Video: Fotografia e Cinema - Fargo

Stile completamente opposto rispetto a quello di un Robert Richardson, ad esempio, che fa dell'illuminazione emotiva il suo cavallo di battaglia. Con questo però non voglio dire che uno stile sia più giusto dell'altro, Io amo i lavori sia di Richardson che di Deakins alla stessa maniera.
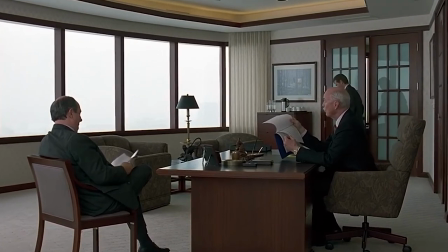(4:26)
Comunque, per tornare a Fargo,
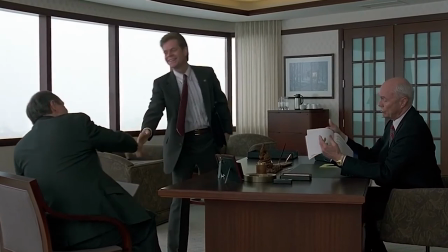(4:27)
questa tecnica di illuminazione è estremamente rapida ed efficiente quando si scatta in edifici reali e in più conferisce un aspetto realistico alle riprese. Sì, perché non l'ho detto, ma Fargo è stato girato praticamente tutto in edifici reali e non in studio. E capite che avere una tecnica di illuminazione rapida ed efficiente era un obiettivo primario. E per di più una tecnica di illuminazione che ben si sposa con l'obiettivo generale di questo film, che vuole restituire un'idea di banalità, di noiosa routine quotidiana.
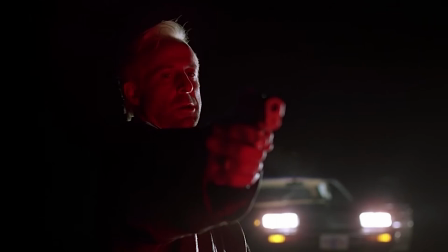(4:59)
E anche per la scena del delitto notturno verso l'inizio del film la tecnica di illuminazione di Deakins rimane la stessa,
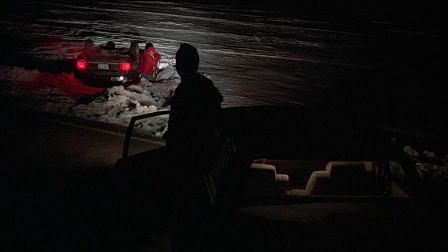(5:05)
ma l'effetto è molto più oscuro ed espressionistico.
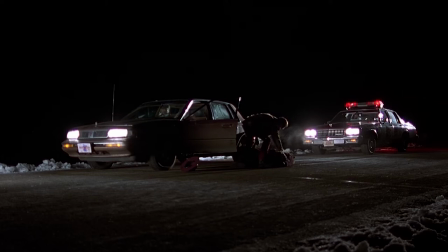(5:09)
In questa scena l'illuminazione proviene dai fari e dai fanali posteriori di due auto che illuminano la neve di rosso e di bianco.
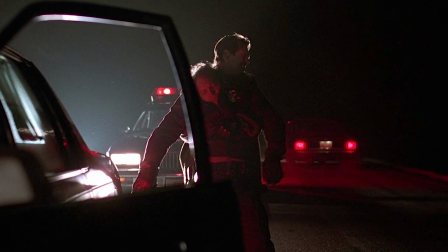(5:16)
Senza una classica luce a effetto chiaro di luna dall'alto, queste luci proiettano ombre dure e lasciano tutto nero oltre la loro portata, accentuando la drammaticità della scena.
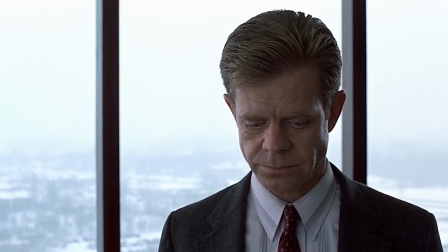(5:28)
Non posso non citare poi un'inquadratura iconica di questo film, forse una delle più famose,
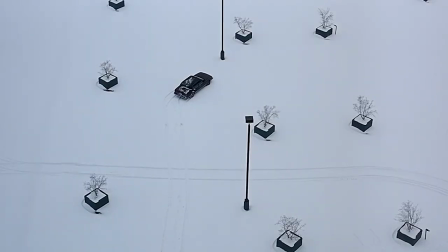(5:33)
ovvero l'inquadratura dall'alto mentre Jerry va verso la sua macchina, un'inquadratura larghissima, nella quale Jerry è piccolissimo, è una figura insignificante, è quasi sommerso dalla neve. Lo vediamo dall'alto, siamo superiori a lui in questa inquadratura. È l'inquadratura cosiddetta a occhio di Dio, con la quale controlliamo tutto dall'alto, siamo superiori a tutti.
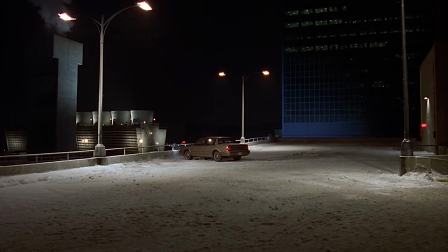(5:58)
Non semplice anche la scena della sparatoria nel parcheggio, scena che era illuminata da lampioni con lampade a vapore di sodio che restituiscono una tonalità
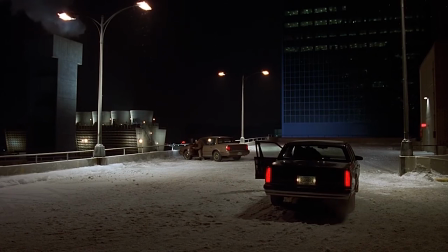(6:07)
giallo-arancio che dà alle immagini una sensazione un po' inquietante.
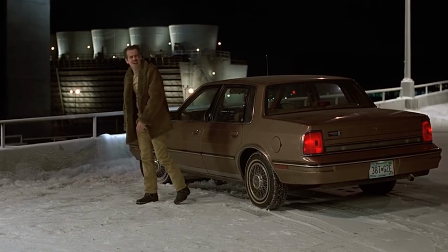(6:12)
In più si è scelti di illuminare gli edifici circostanti, la torre della ciminiera e la parte superiore dei camini di raffreddamento di una centrale termica, nascondendo delle luci proprio sui tetti degli edifici. Per andare a concludere, ragazzi, e per citare lo stesso Roger Deakins,
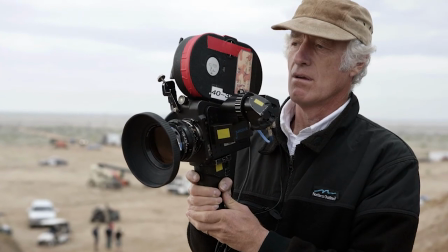(6:29)
se hai un budget enorme e grandi set, in realtà non è difficile far sembrare bello un film.
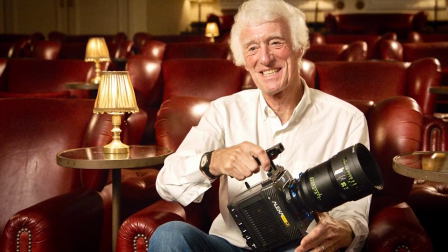(6:35)
Spesso invece è più una sfida cercare di dare a un film uno stile coerente dall'inizio alla fine,
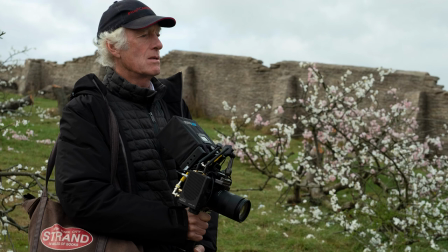(6:42)
uno stile che risulti interessante e reale allo stesso tempo. E questa frase direi che riassume quasi perfettamente l'idea che ha della fotografia cinematografica Roger Deakins. Bene ragazzi, il video si conclude qua, spero che sia stato interessante, come sempre lasciatemi le vostre opinioni sulla fotografia di questo film. E ragazzi, a me non resta altro che ringraziarvi della visione, dell'iscrizione e tutti i commenti che mi lasciate. Vi do appuntamento ai prossimi video. Ciao a tutti!